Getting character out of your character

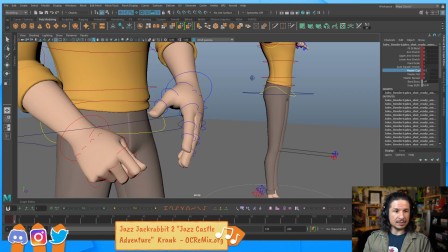I felt that a lot, but sometimes it's best to just push through. I definitely had that feeling when doing the basics and thought, man, why am I doing a walk cycle when I could be doing a fight scene with 6 people?
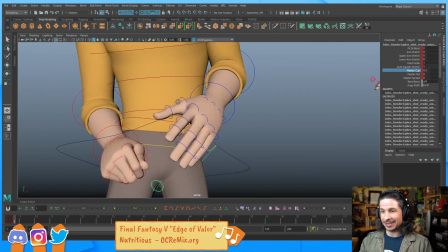Yeah, that's a slightly different issue, which all of us as animators have.
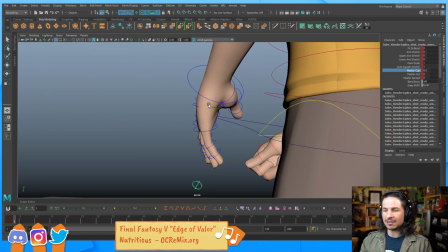It's, I have to do a walk cycle. I don't want to do a walk cycle. I want to do an epic fight scene between a dragon and like 3 knights,
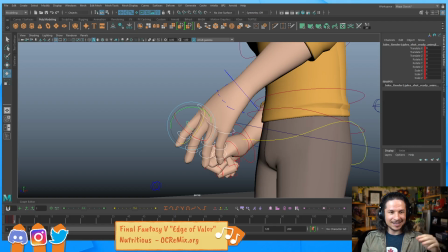and then one of them jumps on and they ride the dragon off and the castle blows up and there's debris everywhere. We just want these big fancy ideas.
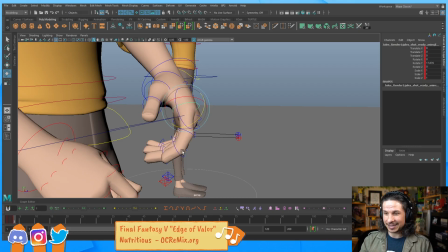And a big thing with that is, unless you understand your basics, the big fancy ideas are never going to work out. You're going to just struggle. So it's good to get the basics first.
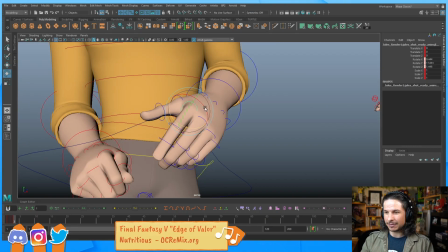And for me, the thing that kind of
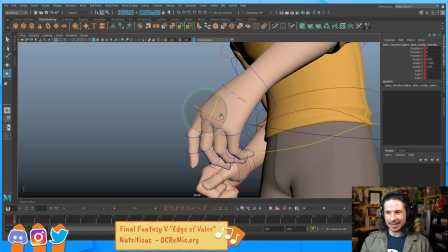keeps me, I guess you could say, what would be the right term, tethered,
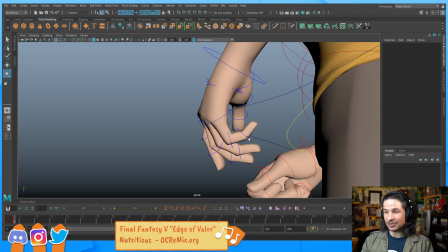so that I don't get caught up in that I'm gonna do the next really cool awesome shot and it's gonna be epic, is just think of one of your favorite subtle scenes.
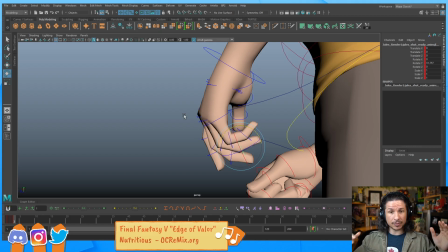So for me, I think of the Big Hero 6 shot where everyone's just sitting down. That's the one I always go back to.
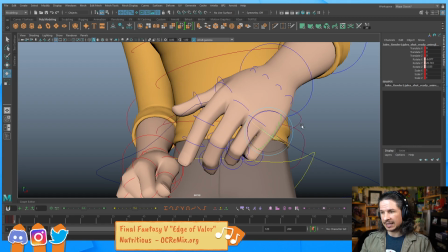Or I think of the scene in Wreck-It Ralph where Ralph is destroying the car.
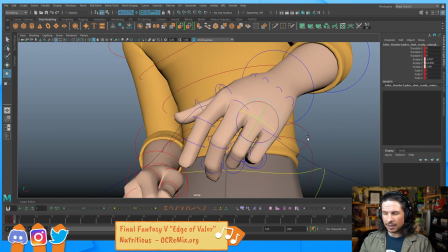These are scenes that honestly not that much is happening. It's 2 characters. It's not really that dynamic,
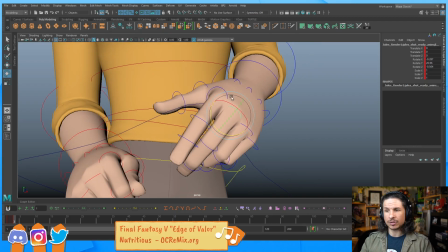but it is just so emotional, or so you just get so much character out of these scenes.
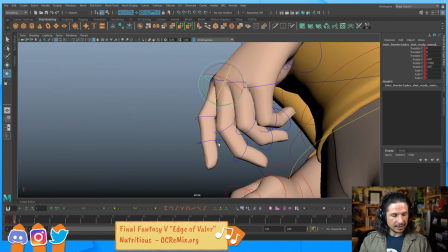And when I think on those, it reminds me that this little walk cycle that I'm doing, this just boring shot, it doesn't have to be boring. A walk cycle can have so much character. It can be so interesting.
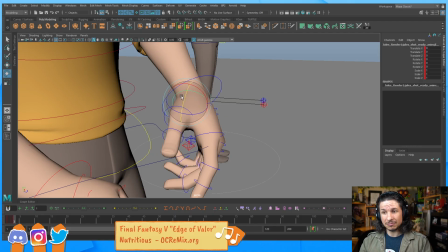So try to get that in.
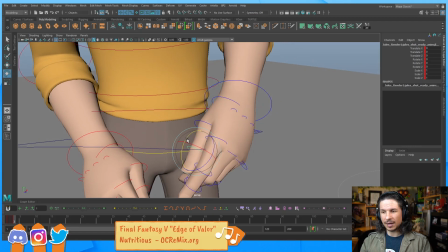Try to make it so that this simple walk cycle just oozes personality.
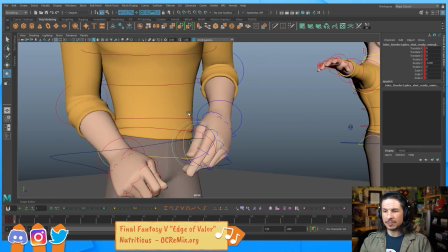And oftentimes those are going to be the most interesting shots.
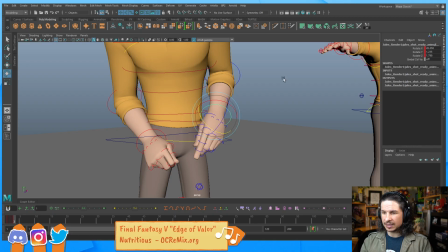Okay, so now we've posed out the hands. You can really see how posing out the hands helps with that nervousness here.
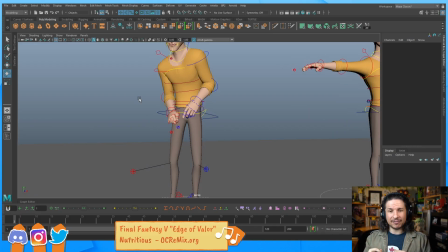When we had the hands just flat, it just kind of felt like he's doing this, like he's about to play the bongos.
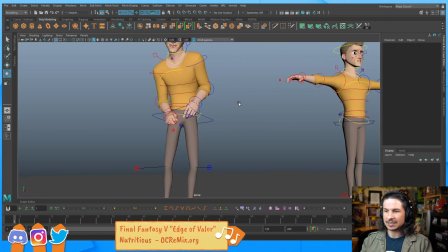Now we really get that nervousness in those hands.
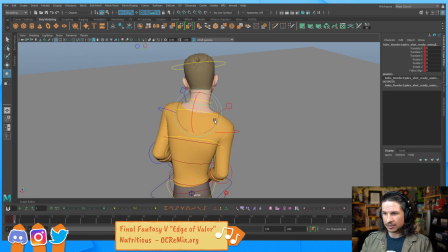Okay. Let's get the neck angle just a little bit more extreme here.
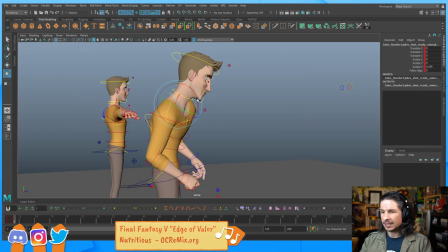And if he's nervous, kind of cowardly, his neck's going to be a little bit more down. Now you definitely see that I'm pushing the cowardly aspect of this a lot more compared to the others.
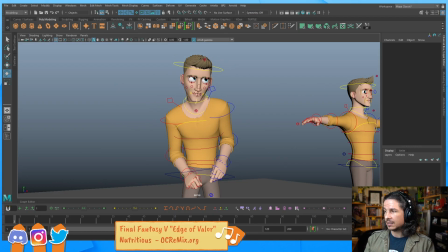That's fine. There's
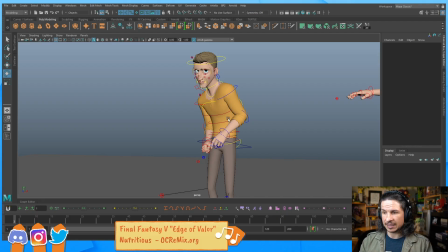always going to be one attribute that kind of stands out more than the others, and I can always kind of pull back on this. So right now we're starting to really feel that cowardly, but like I was saying, I feel like I'm kind of pushing that too much.
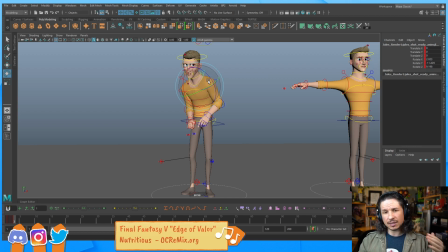So let's kind of reduce a little bit of the cowardly and let's start bringing in the considerate. So if he's considerate, I might just raise the head up a little bit more. pushing his head this way is going to help push the lovable. It'll give the puppy dog eyes.
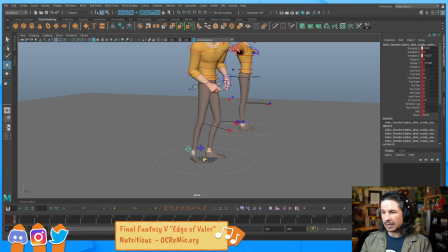And let's actually have him maybe about to step forward just a little bit more.